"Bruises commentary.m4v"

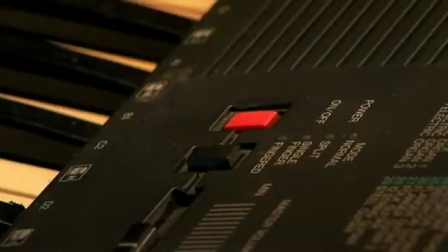0:00 We got inspiration for this opening shot from a previous project at Hurtwood House because we thought it was a really creative beginning and set our video off well.
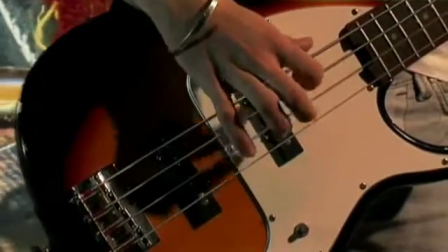0:08 We shot everything on a JVC HD 110 camera and mainly used wide shots to show the band in full motion.
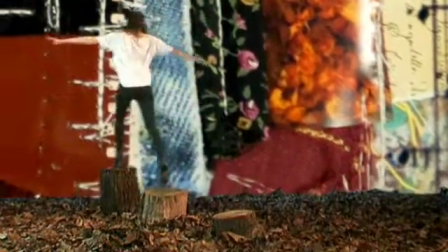0:15 We were very pleased with our background, as this was an integral element of the mode of address, which we actually planned from the very beginning.
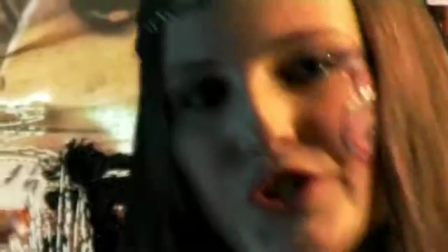0:22 Yeah, throughout the video there is this autumnal, organic and rustic feel, which again is an element that supported our band's star image.
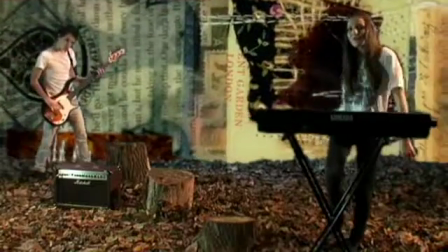0:29 The backgrounds were actually made up of textile pieces of about A4 size,
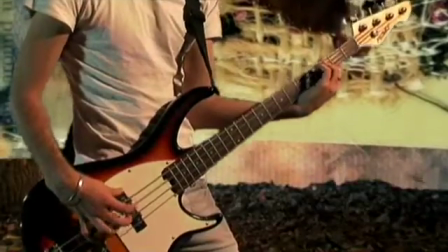0:34 which we photographed with a digital camera and then transferred into Photoshop and then into After Effects.
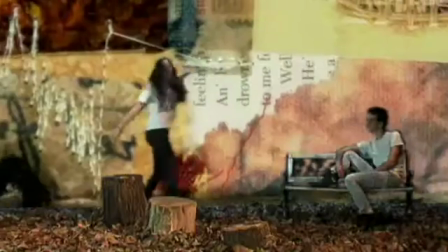0:40 But because we had shot everything on a blue screen, we were able to chroma key the images in.
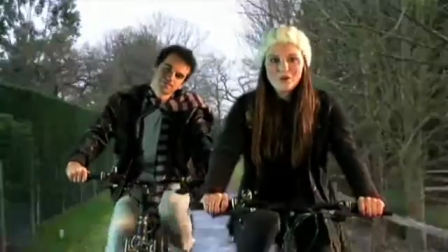0:45 Yeah, and these bike scenes, we also used the blue screen, but we wanted the effect to be slightly different.
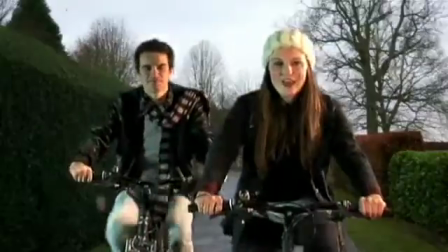0:51 So we came up with this idea of using stop motion in the background. To do this, we took loads of pictures down a country lane, and then when it came to After Effects,
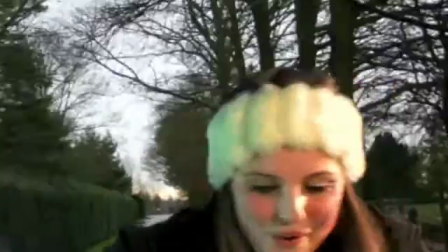1:00 we chose the best ones and then created a sequence so it looked as if they were cycling down the road.
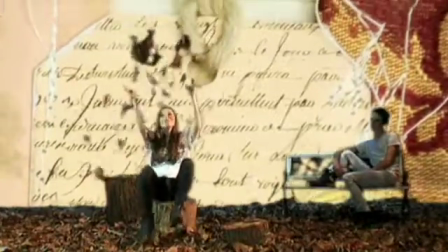1:05 However, using the blue screen, we did actually come to some problems because there was this fuzziness around many of the shots.
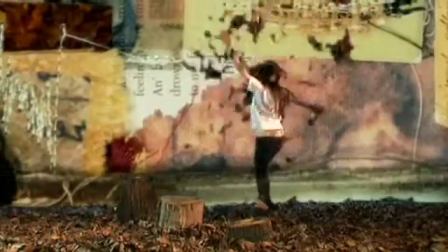1:12 The shots didn't look as good as they could have because the blue screen was made out of this coarse fibre material.
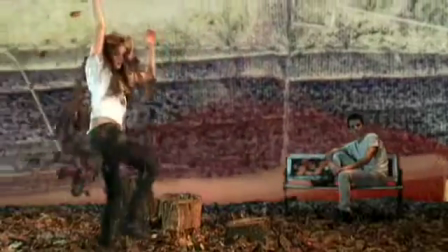1:17 So the light wasn't as sharp, and which in turn created this fuzzy effect, which unfortunately we couldn't do much about.
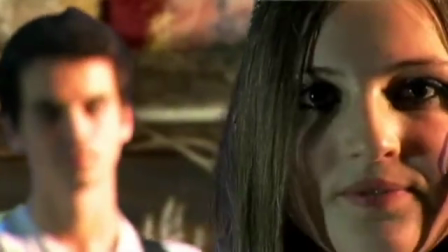1:24 However, if we were to do it again or had a bigger budget,
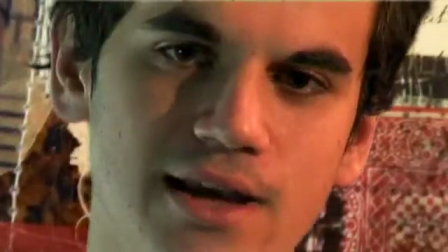1:27 then we would have replaced the blue screen or even used a brand new green screen to achieve a finer light with less shadowing.
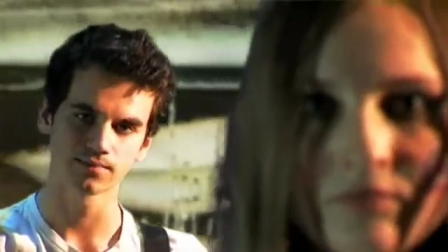1:34 Yeah. And this pull focus here, just before Callum sings, we're actually really pleased with.
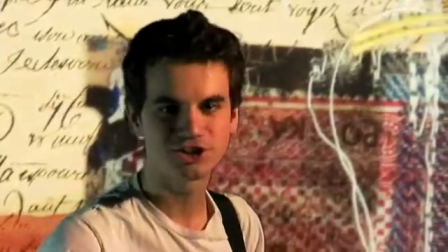1:39 Although it was quite a generic technical manoeuvre, we both felt that it worked well and flowed with the song perfectly.
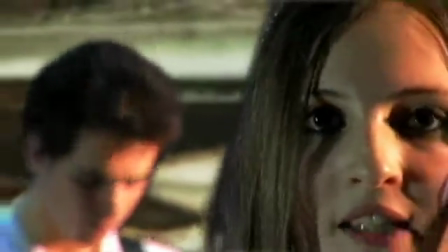1:47 Another problem that added to everything was Callum's lip sync.
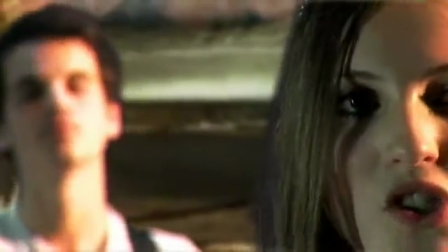1:51 He didn't really know the lyrics that well, and it made it really difficult to choose the best footage because he would often stumble on his lines.
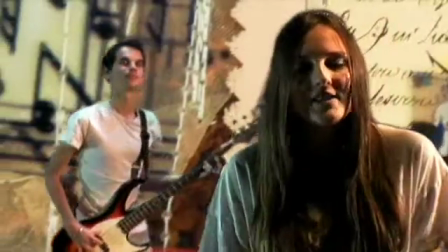1:58 Another thing that didn't help was that we chose to have high key lighting throughout the video, as we wanted to create this positive mode of address.
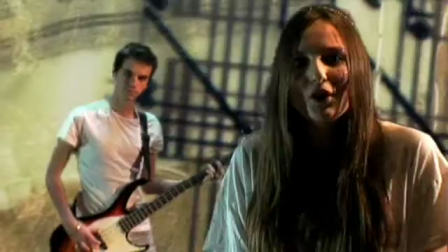2:05 But this made the shadows even more noticeable and therefore created problems in After Effects.
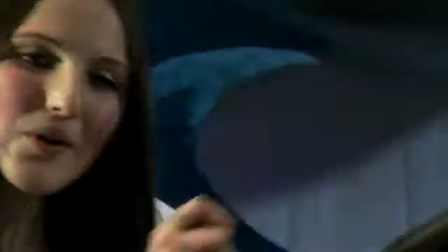2:11 This boat scene was a bit different because it had a very theatrical effect, and we used props to create this fantasy world.
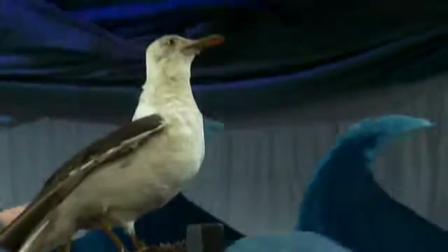2:18 Whereas nowadays there is this emphasis on the use of special effects, but we chose to contrast this with a more theatrical stage feel in order to make it slightly different from the norm.
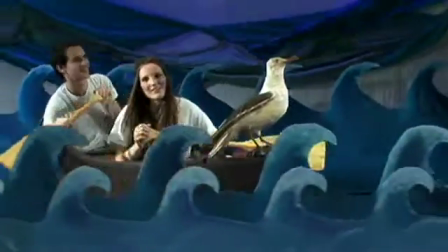2:27 However, it did take quite a lot of people to organise and to get it just right.
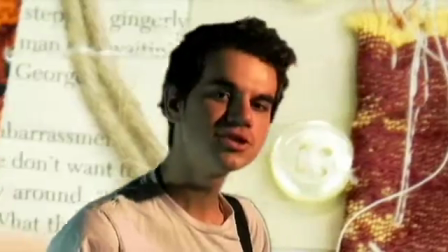2:31 But here at the end we decided to use a sequence as it summarised the video well,
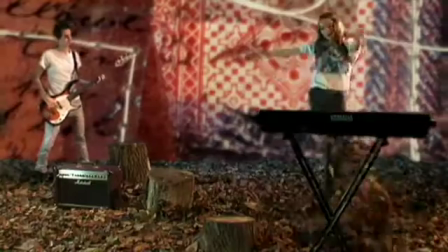2:36 using clips from all the different locations from the video and reinforced this positive connotation and mode of address we wanted the audience to feel.
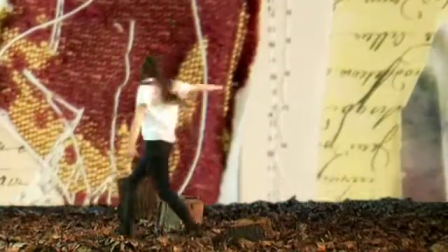2:43 And at the end we graded and colour corrected the final cut in order to give the video an all-round finished look.
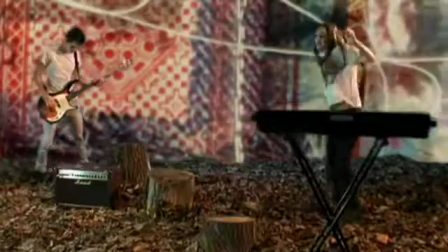2:50 Rolling.